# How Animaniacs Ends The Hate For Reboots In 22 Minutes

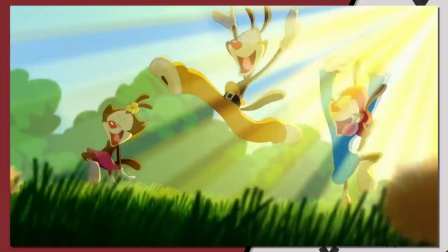0:00 So I finally got around to Animaniacs. I had no idea what I was getting into.
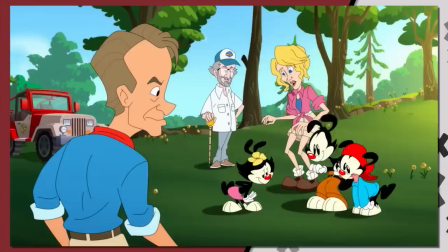0:05 I decided not to watch much of the earlier series to really sink in my teeth as a newer viewer to see if this works as a show,
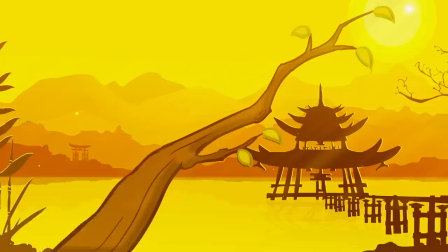0:14 but more importantly, as a reboot.
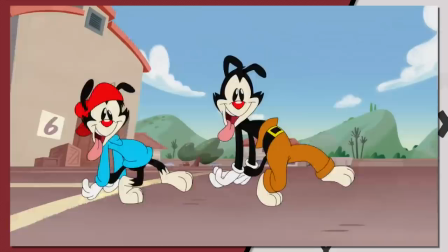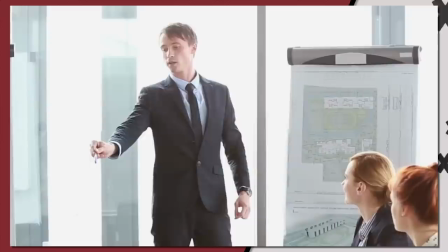0:24 Over the course of hours of binge watching this show, it taught me a lot about what a good reboot can do.
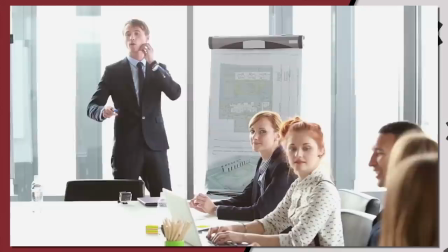0:30 When you hear that a big media corporation is going to take an older property,
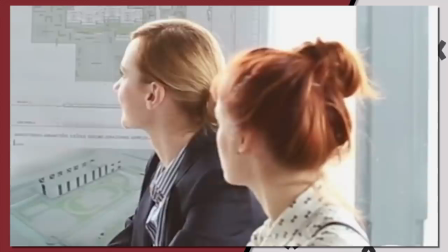0:34 particularly one that had a good reputation, and introduce new staff, new culture, and a new perspective on the property,
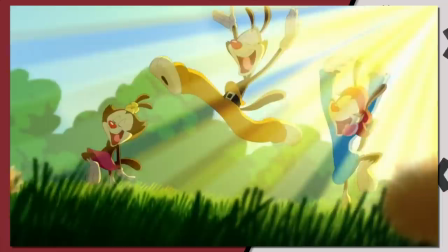0:41 it's completely within your right to worry. There's a wide variety of reactions to when a reboot is announced.
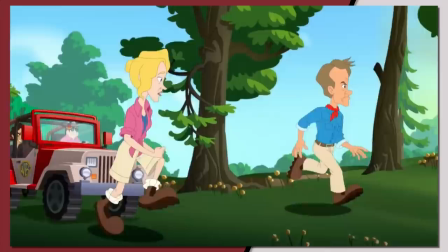0:47 You have the people who are hyped and excited, usually casual fans who either don't keep up with the network or just really love animation.
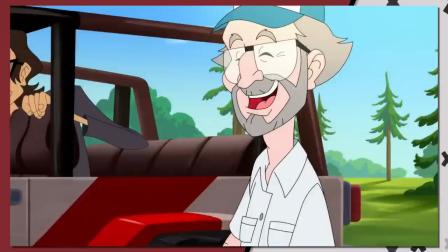0:54 You have the people who are critical or negative towards it, generally protective of the show.
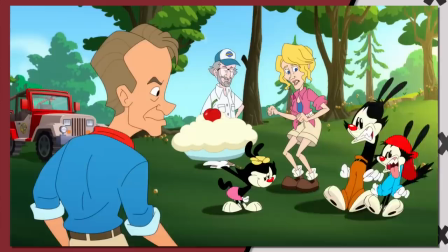0:59 Yes, the shows they don't own, but possibly also critical or dissatisfied with the current state of networks or animation itself.
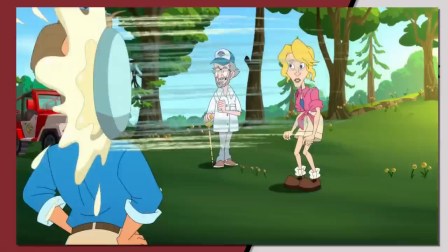1:06 But I've always been in the third category. Ask me again when I see it.
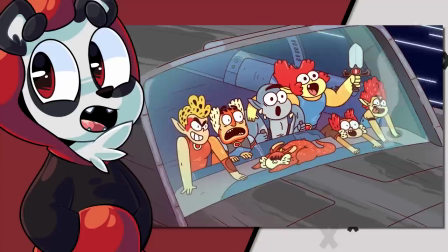1:11 I remember back when I made the Thundercats Roar video, when it had a trailer, I saw it, it didn't look amazing, but it didn't look terrible.
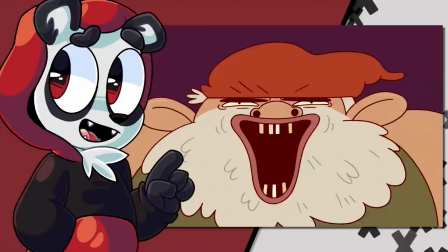1:17 So the sentiment of that video back when I made it was basically, ask me again when I see it.
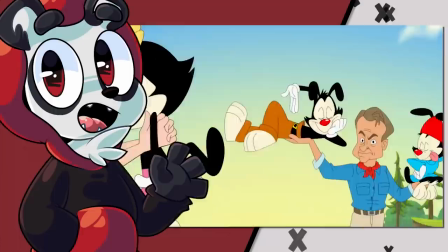1:23 Here, I made an Animaniacs video back in November of 2020, and while optimistic for it,
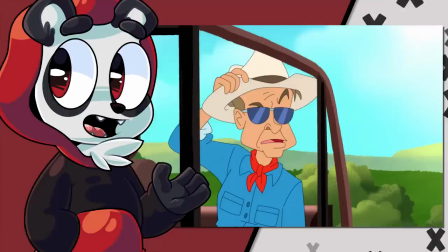1:28 given its direction to stick closely to the source material, my sentiment is the same, it will always be the same with new properties,
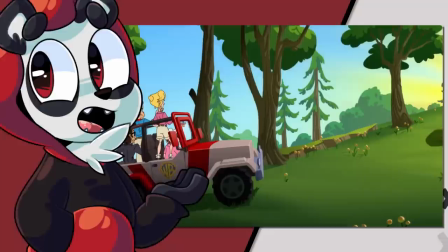1:35 ask me again when I see it. To explain why I feel like that's almost always the best course of action, let's go through the episode.
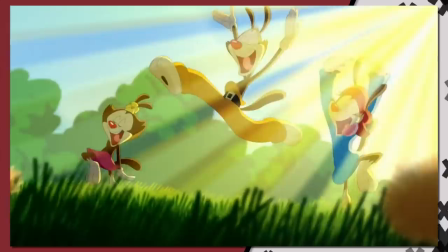1:43 We see what many people would have seen if they saw one of the two videos that were available as far as new Animaniacs content that was on YouTube.
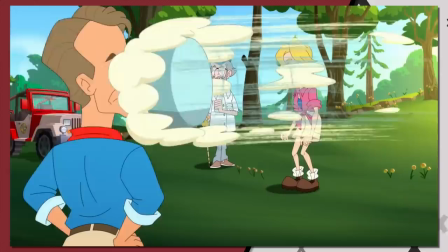1:50 The Warner Bros. Crew meeting up with Steven Spielberg, creator of the show, and in charge of the reboot, bringing the zany, wacky trio to life.
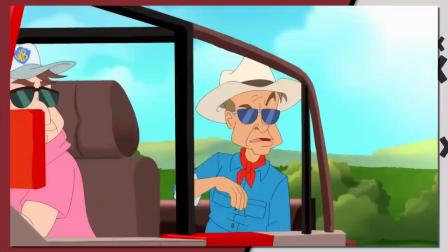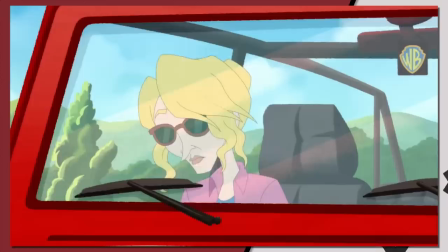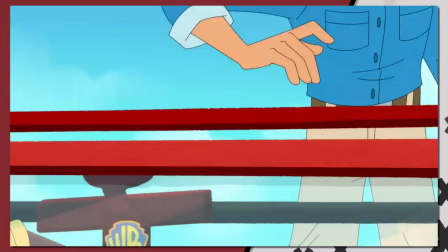2:07 Alan, this species of cartoon has been extinct since 1998. I mean, these haven't been seen on TV since the golden era of animation.
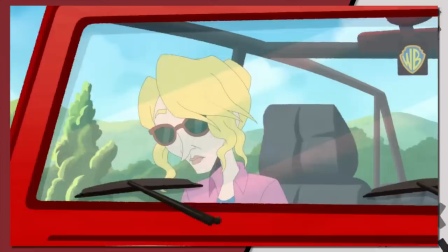2:16 And what?
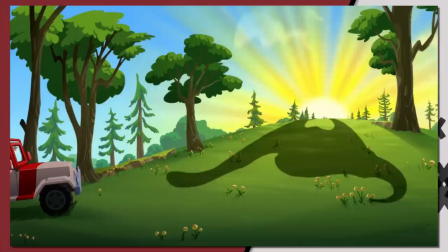2:18 The animation here has this stiff, jagged, uneasy feel to exaggerate the movement of these characters, giving a modern spin to an old-school cartoony feel.
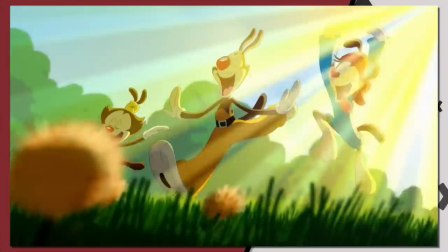2:27 They squash and stretch a lot like other cartoons,
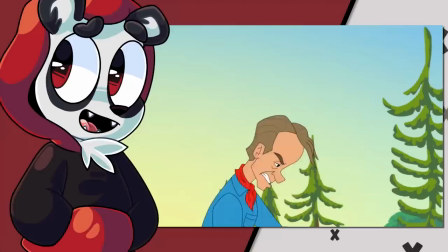2:30 but in a heightened way where the distance between point A to point B is further dramatized, and I love it.
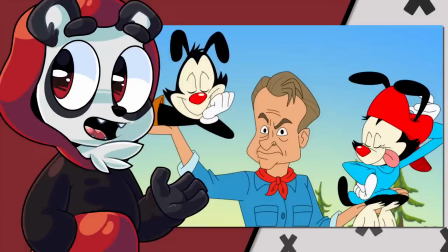2:37 I also just love the dynamic between the two. They're in awe, but not to a self-serving degree where it feels like the show is patting itself on the back.
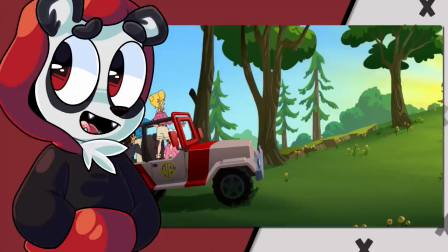2:44 Not to say that they don't dip into that, but it's definitely not within this segment of this episode.
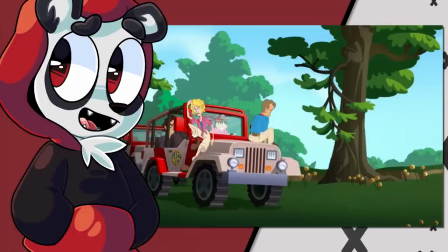2:49 It's a neat reference to exactly what you think it is, and the way that they bounce onto the screen really emphasizes the way that they are elegant and the way that they decide to be cartoony.
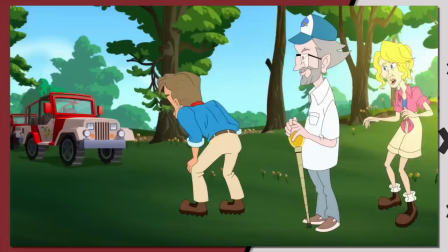2:57 I also just love the sun rays, it gives this very angelic feel. It shows that they had an end goal for this, to really amp up the return of a beloved series,
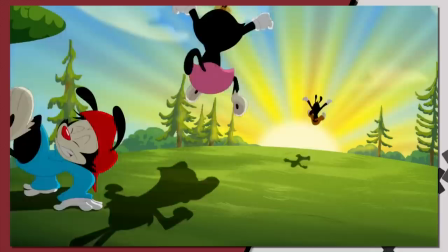3:06 and as I said back then, it was loved then, both in the comments and with myself,
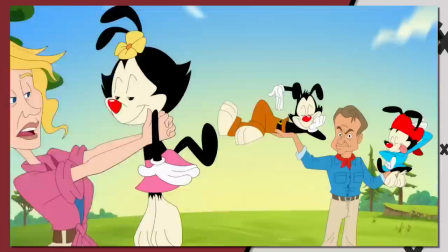3:10 and it's loved now.
Clean vectored outlines, widescreen format.
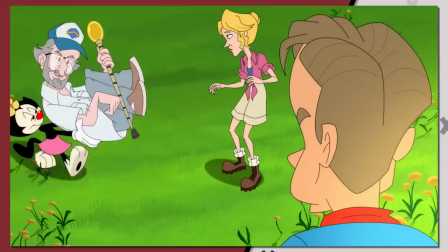3:15 These don't look like reruns. They're not. I reanimated them.
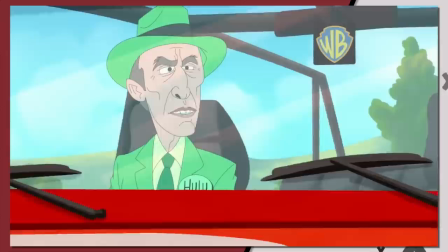3:22 We are gonna make a fortune with this show.
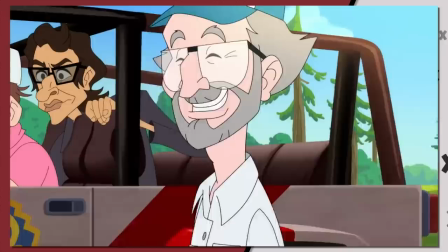3:26 Also, I know what the show used to do back in the day, but it's weird to see a not-made-for-adult show reference the real world very openly and blatantly. Like, yeah, we would get that in Family Guy or Rick and Morty or South Park, but these are all shows that are for adult audiences. I would have had a massive amount of respect for Teen Titans Go if they had a CN rep or a Warner rep say that very same line.
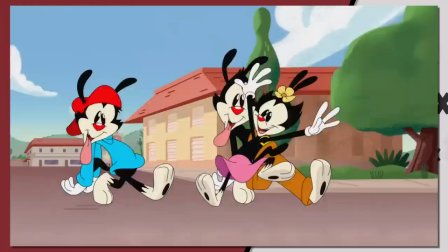3:48 However, more on the money-motivated actions later. It's a feel-good moment to set the tone and mood that this first episode at the very least will be celebratory, which, great, awesome.
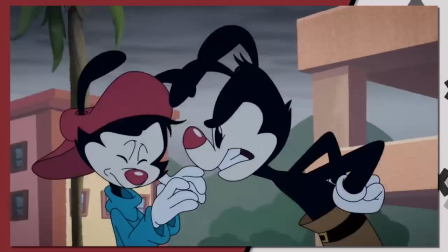3:58 I should also say something before I go further. I love music. In fact, I spent a lot of December while I was on break working on things.